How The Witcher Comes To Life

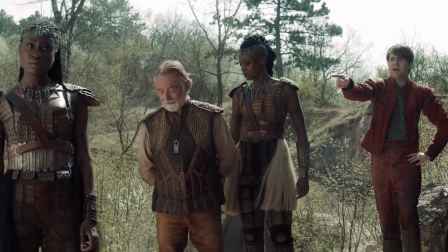This woman just killed a man with her bare hands for trying to steal your horse.
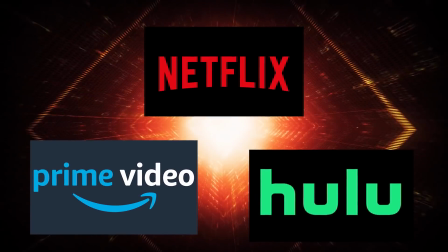Ever since Game of Thrones, a number of networks and streaming platforms have wanted to create their very own big-budget fantasy series.
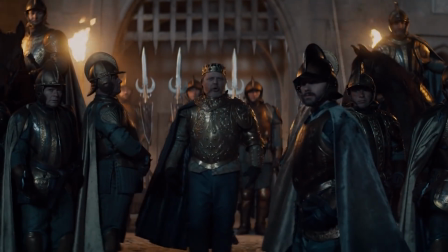Enter The Witcher. The show has been, in scope, the same size as a Hollywood blockbuster.
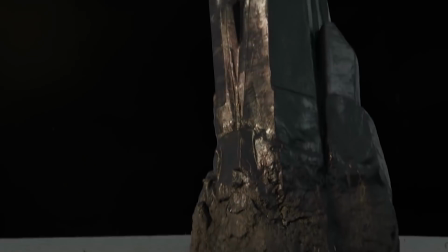It's implemented a number of amazing visual effects techniques and has pushed the boundaries of what can be done on the small screen.
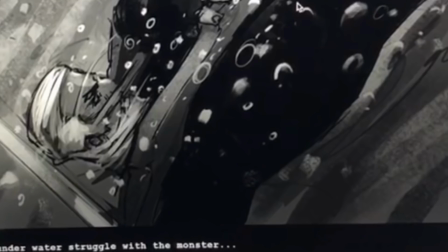In this video, we're going to take a look behind the camera at just how those amazing magicians over at Netflix and beyond brought the show to life.
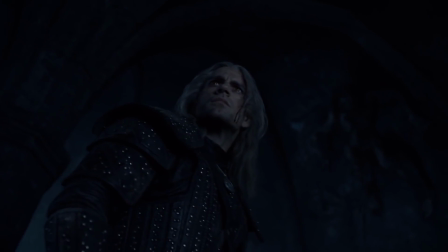Is everybody ready for some Geralt of Trivia? No?
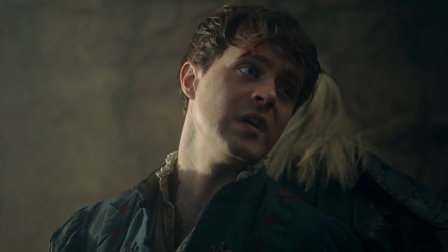Alright. This is the part where we escape. This is the part where they kill us.
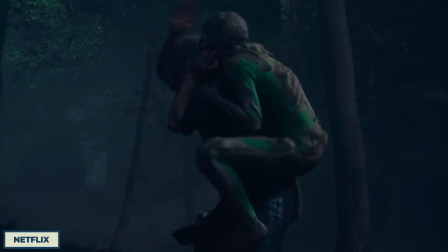As we mentioned, The Witcher has a vast amount of visual effects, most of which is applied during the post-production in a quick 6-month period.
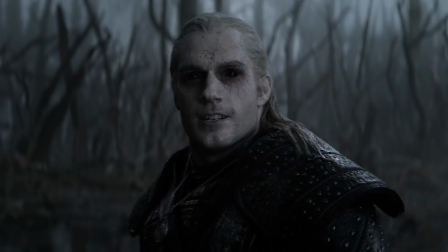The exact VFX count for the first season of the show stands at 2,000 and amongst over 7 hours of content. 320 of them were provided by Framestore, who focused mainly on the realm of environment building and magical effects,
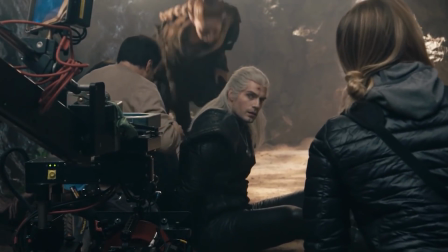with 99 of their members working on the show from their office in London.
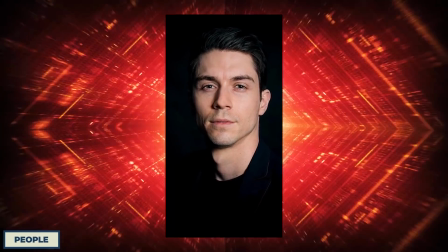When discussing the amount of work that went into the show, executive producer Christopher Gray said that the production is equivalent to a big-budget movie in the MCU,
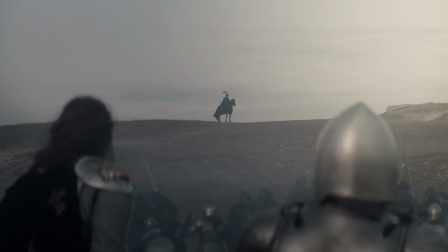and the amount of shots across the whole of Season 1 is comparable to the first 2 Lord of the Rings films.
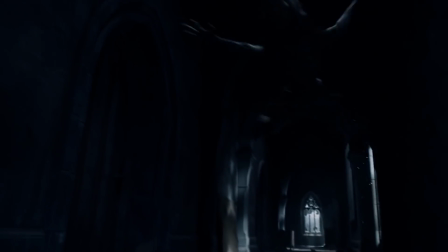All of this has to be done in the space of a year, with, as we said, the main bulk coming in a 6-month turnaround.
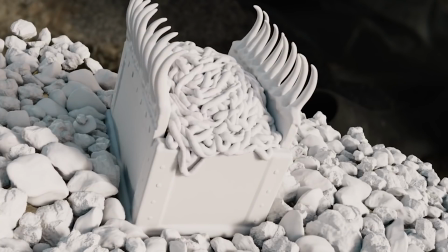Framestore worked closely with fellow visual effects companies Cinesight and Plantige Image,
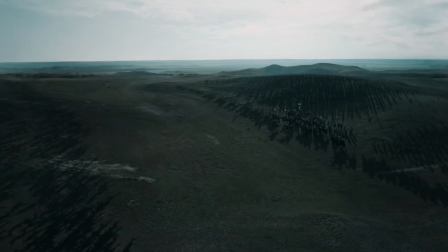who even worked on some of the cinematics for The Witcher games, with the trio often sharing assets to help get the job done.
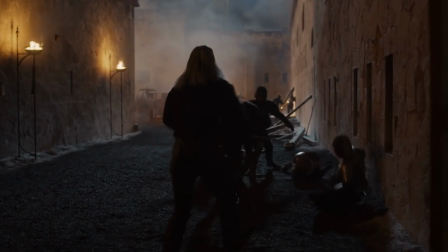Most of the visual effects, from Framestore's end anyway, was pulled off using the aptly named 3D animation software application Houdini.
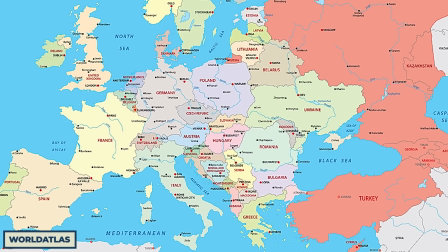Now, majority of the shooting took place in a number of different locations across Europe, predominantly in Hungary, Poland, and the Canary Islands.
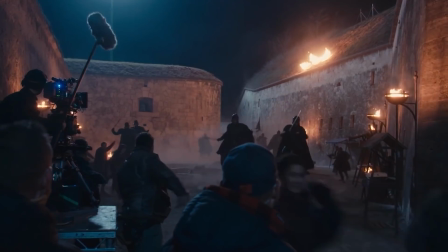It was actually the live-action photography from these locations that inspired the visual effects and the look and feel of the show,
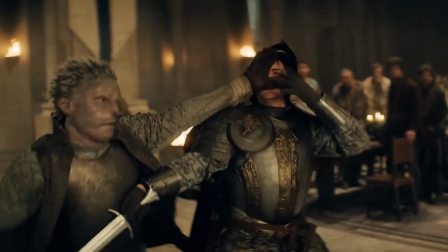such as the battles, the environment, the creatures, the monsters, weapons, magical effects,
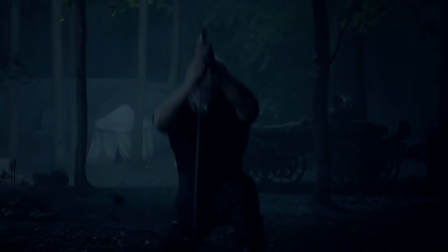and lots of blood and gore.
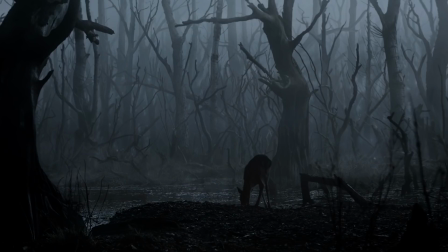Now, one of the main scenes that Cinesight, Framestore, and Plantige Image worked closely on was the opening scene where Geralt takes on a Kikimora.
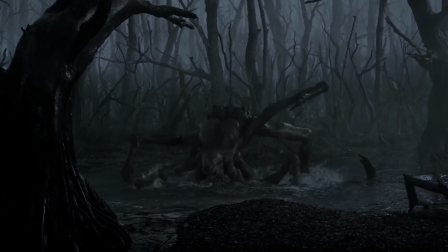Now, this creature is based off of Eastern European folklore, and in the series it appears as an enormous spider-like creature with a humanoid body and head.
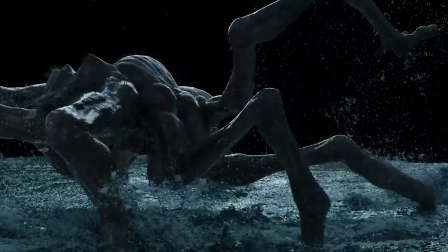To get the look and feel of a Kikimora,
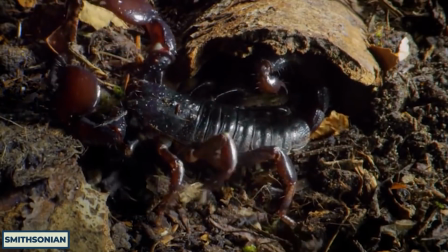research was done with the crew looking at how arachnids and other 8-legged creatures moved and acted so they could make the monster look and feel as realistic as possible.
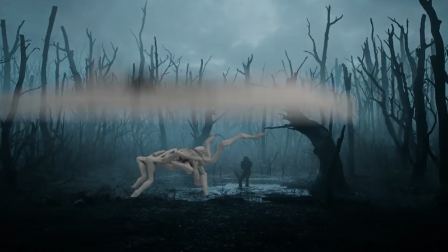The main goal for the Kikimora was to create a creature that was both dangerous yet precise,
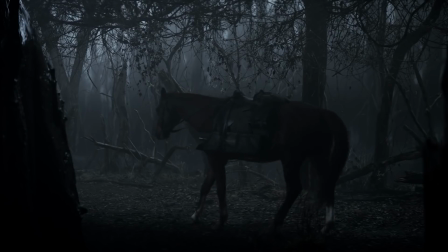a fierce and deadly predator, just like a tarantula. What they wanted to avoid was having the Kikimora's movements being frenzied and chaotic.
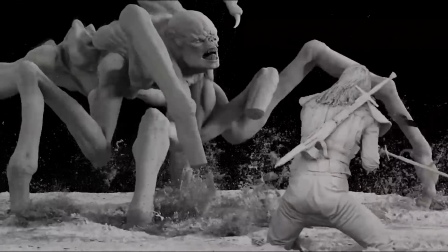So, the visual effects team carefully and meticulously matched the movements of the Kikimora to the planned movements designed by the fight choreography.
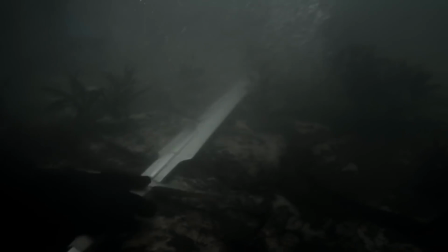This then makes the physical interactions with Geralt during their fight look more realistic and precise.
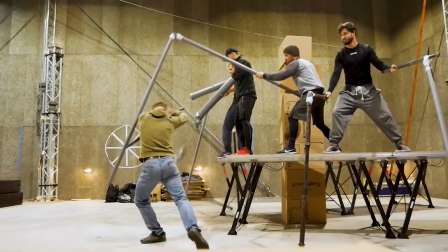In fact, the scene plays out almost like a hand-to-hand combat, so the team had to create a sense of resistance every time the Kikimora moved its legs.
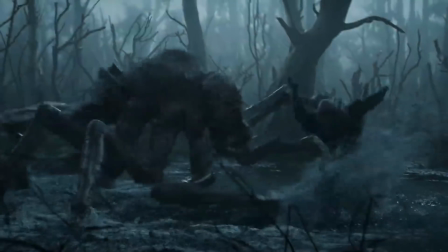Now, because the Kikimora is all CGI though, and seeing as the scene takes place in a bog,
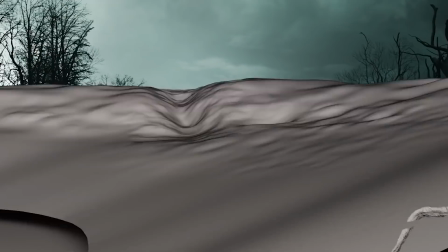the water, leaf litter, and surface debris in the scene is also VFX and created through Houdini.
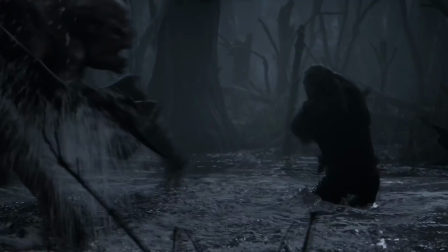So, the interaction between the Kikimora and the water is easier to pull off.
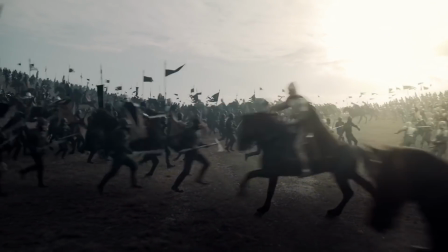Now, another scene that proved tricky to film was the early battle scene that takes place between the defending Sintrans and the invading Nilfgaardians.
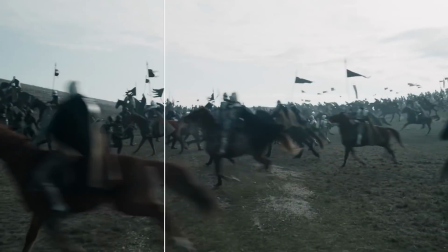The scene was shot on location on a hillside outside the Hungarian capital of Budapest,
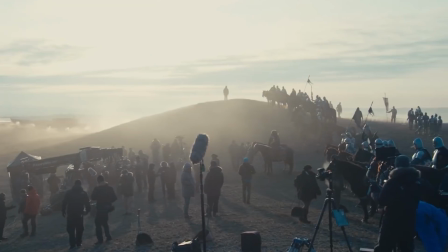and although the scene involves a Nilfgaardian army of 10,000, only 15 to 20 extras were used as reference and were captured with
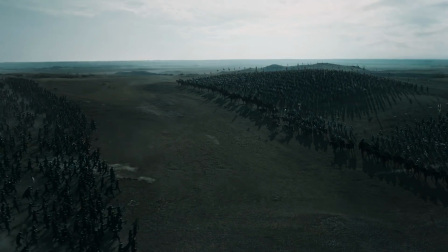360-degree photogrammetry and motion capture cycles.
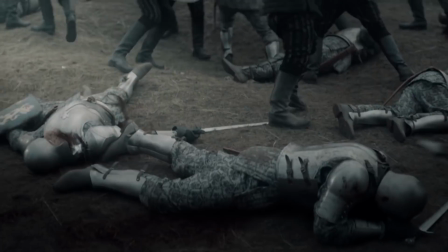To make it look like there were multiple people, they were captured as both infantry and as cavalry, and in a number of different armor and outfits.